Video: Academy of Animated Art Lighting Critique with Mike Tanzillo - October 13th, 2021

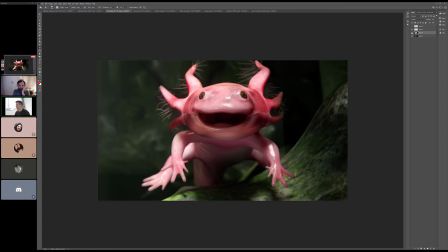The second the second that this guy gets a touch of green on him, he just grays out and looks kind of sickly. Cool. Yeah. And then just eye dings at some point. Not crucial, but just helps him go bing, bing.
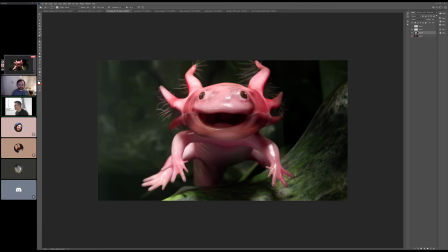Just makes him look happier. Does anybody else have any thoughts on this one? Any additions that we could make to? The only thing that I noticed was that the reference material, or the reference little dudes, they're actually like very colorful.
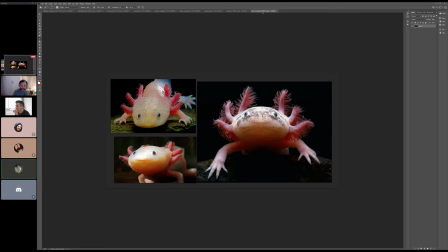There's a little bit of blue in the eyes. There's some orange under the chin. The top of the head is sort of a like very high subsurface, just kind of not saturated, and his chin is like orange.
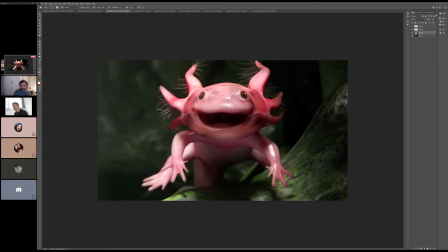So I don't know if you wanted to add a bunch of different like your character is kind of one color, but you could really like in the reference there's some blue subsurface in the guy's little fingers and his tail in the back,
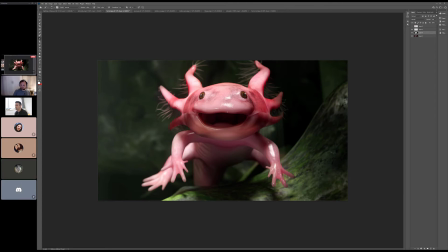so they're quite colorful. True. Yeah, because when we designed this, it was never. I didn't think about it being quite this close, but this is, yeah. But you're totally right. That is some additional detail that would really help. Yeah, actually, I think as well that is a little bit translucent.
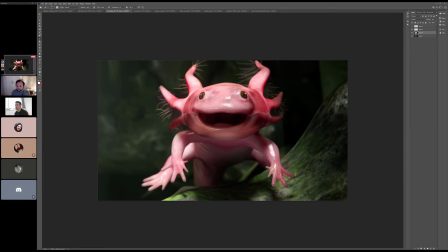Mm-hmm. The reference images looks like the
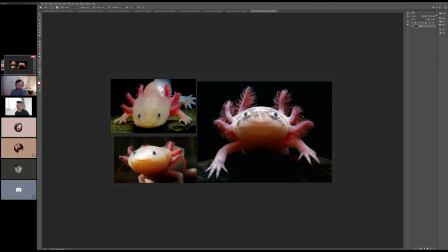skin or the full body is a bit translucent. That's why it gets so much of the subsurface from the top to the bottom. Yeah, I wonder if a translucent, like a glass shader, would look even better than a subsurface.
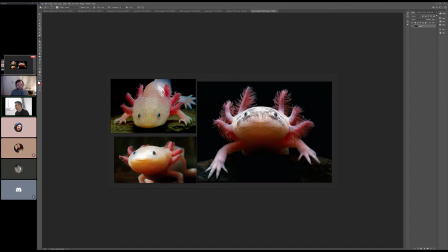I'm not sure. Yeah, because I guess he just doesn't have any bone in there. I guess she's just like it's all just like mush.
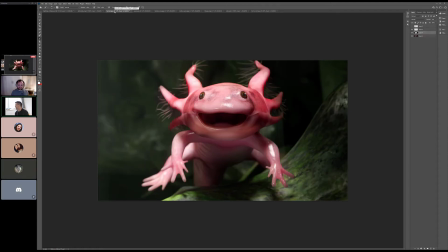I don't know. I've never held one, which is my next step in this. I have never seen one. They're very rare and endangered, and it's problematic. But yeah, I've never seen one. I should find one in an aquarium somewhere. All right. Give him a slight squeeze and report back.
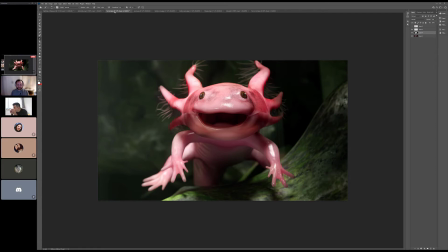Yeah, exactly. Just like thank you for the feedback, everybody. Yeah, no, thank you, Forrest.
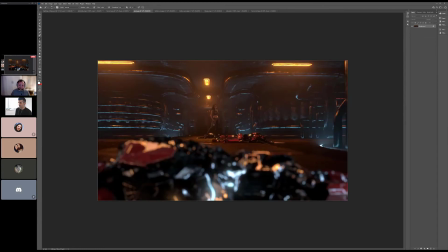This is good. All right, cool. All right, Jason. So I think we could push the rim light even stronger. I think because let's see.
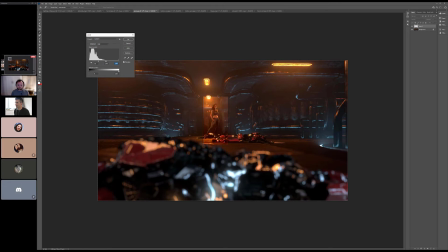This is not going to work the way I want, but just push this higher, and then I'll just erase around her. Because I really do like, because we do kind of. She just stands out so much in the rest of the shot that at this very end we just like, you know, she is our hero.
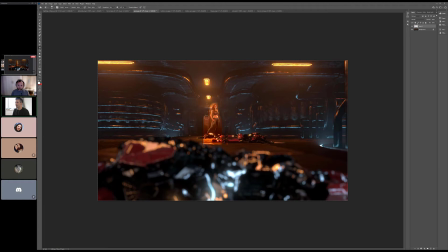She's just defeated the enemy, and we really want to make sure that we see her stand out a little bit. So. Okay.
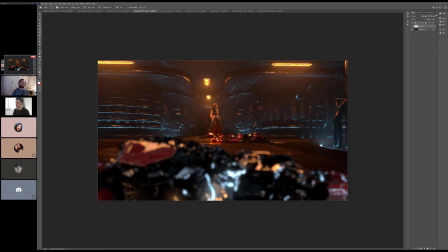Yeah, so just I don't know if I can make this work, but just I don't have my Wacom out. It's a problem with it. I've got this little desk. It's like it's big, but it's like really shallow, so I can never have my Wacom out with all my other stuff.
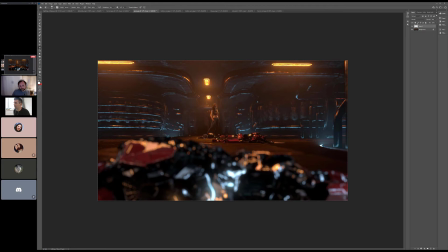Yeah, just like really getting her to kind of pop off a little bit more from the background. Just so we're still sure that she's there, and that's it. I think everything else is looking really good. I mentioned this yesterday, but the glow, like it really feels like a light source now.
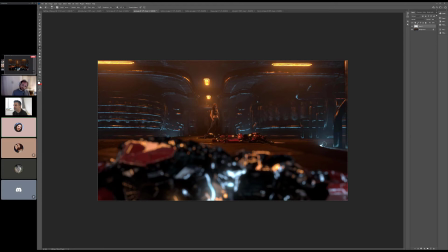I think that's nice. Yeah, previously the light source was a little bit below ground. Mhm. Right now is almost at the same level. Yeah, and it's mostly because when it was below ground, we lost that like top edge of the brightness,
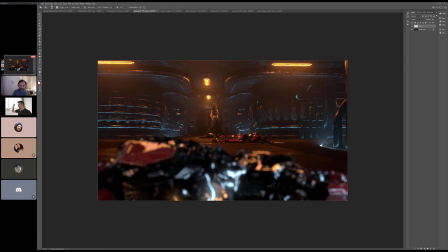and so by the time it got out, it was just kind of like a little bit like a little bit not quite in the punchy light source thing. So that's cool. Yeah. All right, great. All right, Keldon, Thanks. you are next up.
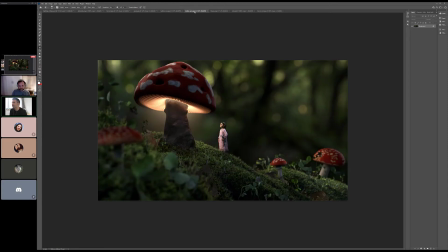So we took a long look at this prior to the session. Oh, actually, I think I got. Is this the newer one? Let me see. I think I. Yeah, it's a pretty slight change. The newer one's the brighter eye one. You can tell. Oh, got it. Yes. Okay, cool.
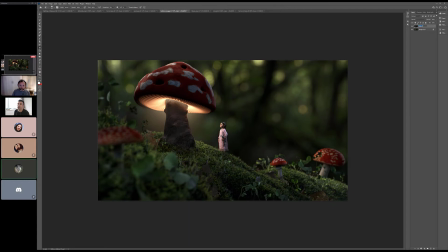Put this over top of this. Close this. Yeah, just a little bit warmer, a little bit more subsurf, and a little Got it. brighter. Oh, that's good. I think we can go further with the subsurface, just because now that I'm thinking about it, like she is small, like a gummy bear, right?
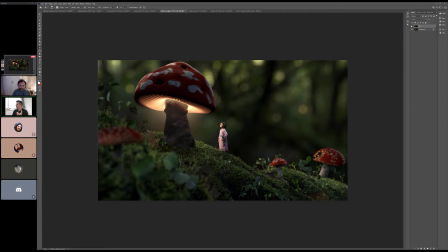And she would have because subsurface works at scales, and it could really help serve as a scale guide. And I'm not saying that she should be gummy bear translucent, but like a little bit more.
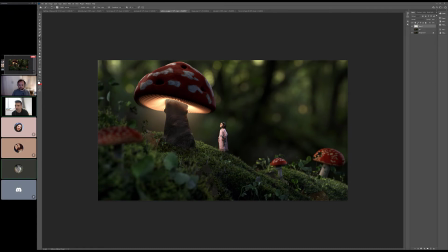It's just because we can see this dark kind of triangle here on the side of her. One thing when I was messing around with that, I noticed when I cranked up the subsurf higher than this, she was either very orangey or she was very just like white.
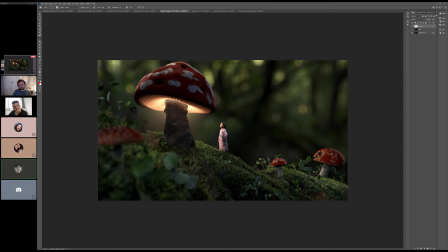I tried having the subsurface color just I played with that a bunch, and then the original has her subsurf fed in just from her base color, but that just made her look very white. So I'm not sure. Maybe I could just mess around with that a bit more.
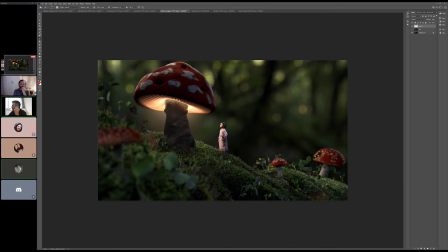Just but try, yeah. those were kind of the only two results that I could get. Well, give it a try, because you might be able to adjust it in the comp too a little bit more easily than actually in the render. So as long as you're getting something visible showing up, and then you have that as part of the AOV set, and then you can just dial in that value a little bit more.
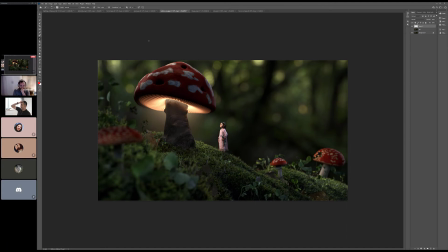So we looked at this in Maya before the start, and because like one of the things we were saying was that it's just the geometry and the way that this functions. It makes the light look like it's outside of the mushroom. And so I wonder,
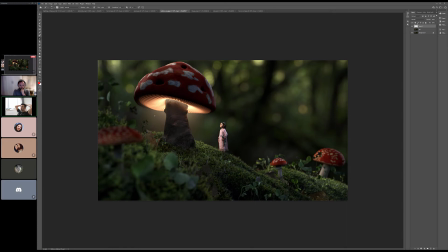now that I'm looking at it and thinking about it, I wonder if it wouldn't be, because now I'm almost like, what if we did it in the shader instead?
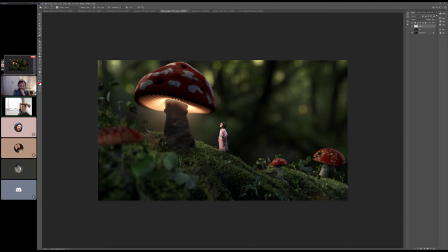Like, what if we like an emission shader that kind of has a ramp that only is focused on around the center point. Just give it a try, see if it works. Yeah, I'll mess around with that. Sure. Cool. But everything else I think is looking really good.
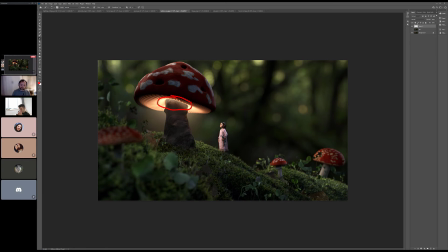Does anybody have any thoughts on this one? Yeah, I think I have two quick thoughts. Yeah, go. I think probably because they're out of focus, but the mushrooms in the back,
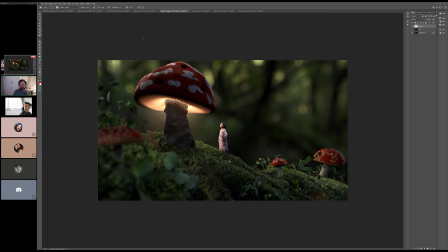it feels like the spots would be raised, which is what like a mushroom like that would be. And then this one that's close up, they look painted on. So it'd be interesting if those kind of had a little bit of either bump or displacement to
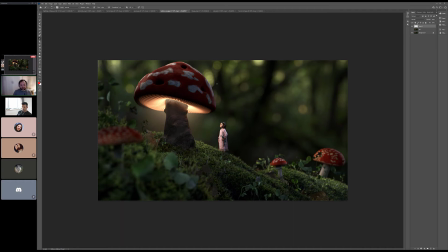have them kind of raised up a little bit. And then the out of focus bit in the foreground almost feels like a cutout, and maybe that has to do with like giving it a bit more shaping with the lighting, or but I mean like
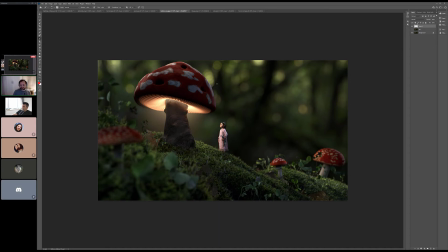people won't really notice it, but as just as I was staring at it, I started to see it as a cutout. Yeah, those are great. You're absolutely right. Okay, I'll add some lighting to the foreground. Also, I
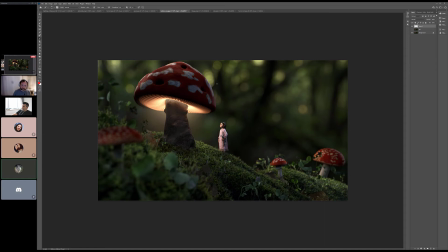did try to add like a displacement map to the top to get that sort of effect with the white sticking out, but I have to like subdivide the entire mushroom, and that starts getting like a lot of geometry. So I just went with that sort of noise bump map, but yeah, I could mess around with that a bit more.
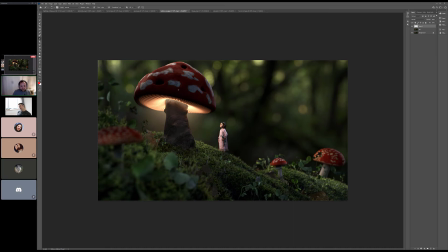Yeah, maybe I would if you can really just do a noise. I feel like it'd just be a more dense noise, like for those raised bits. Like noise just where the white is. Yeah, I mean, like if I look at these back mushrooms, to me they look.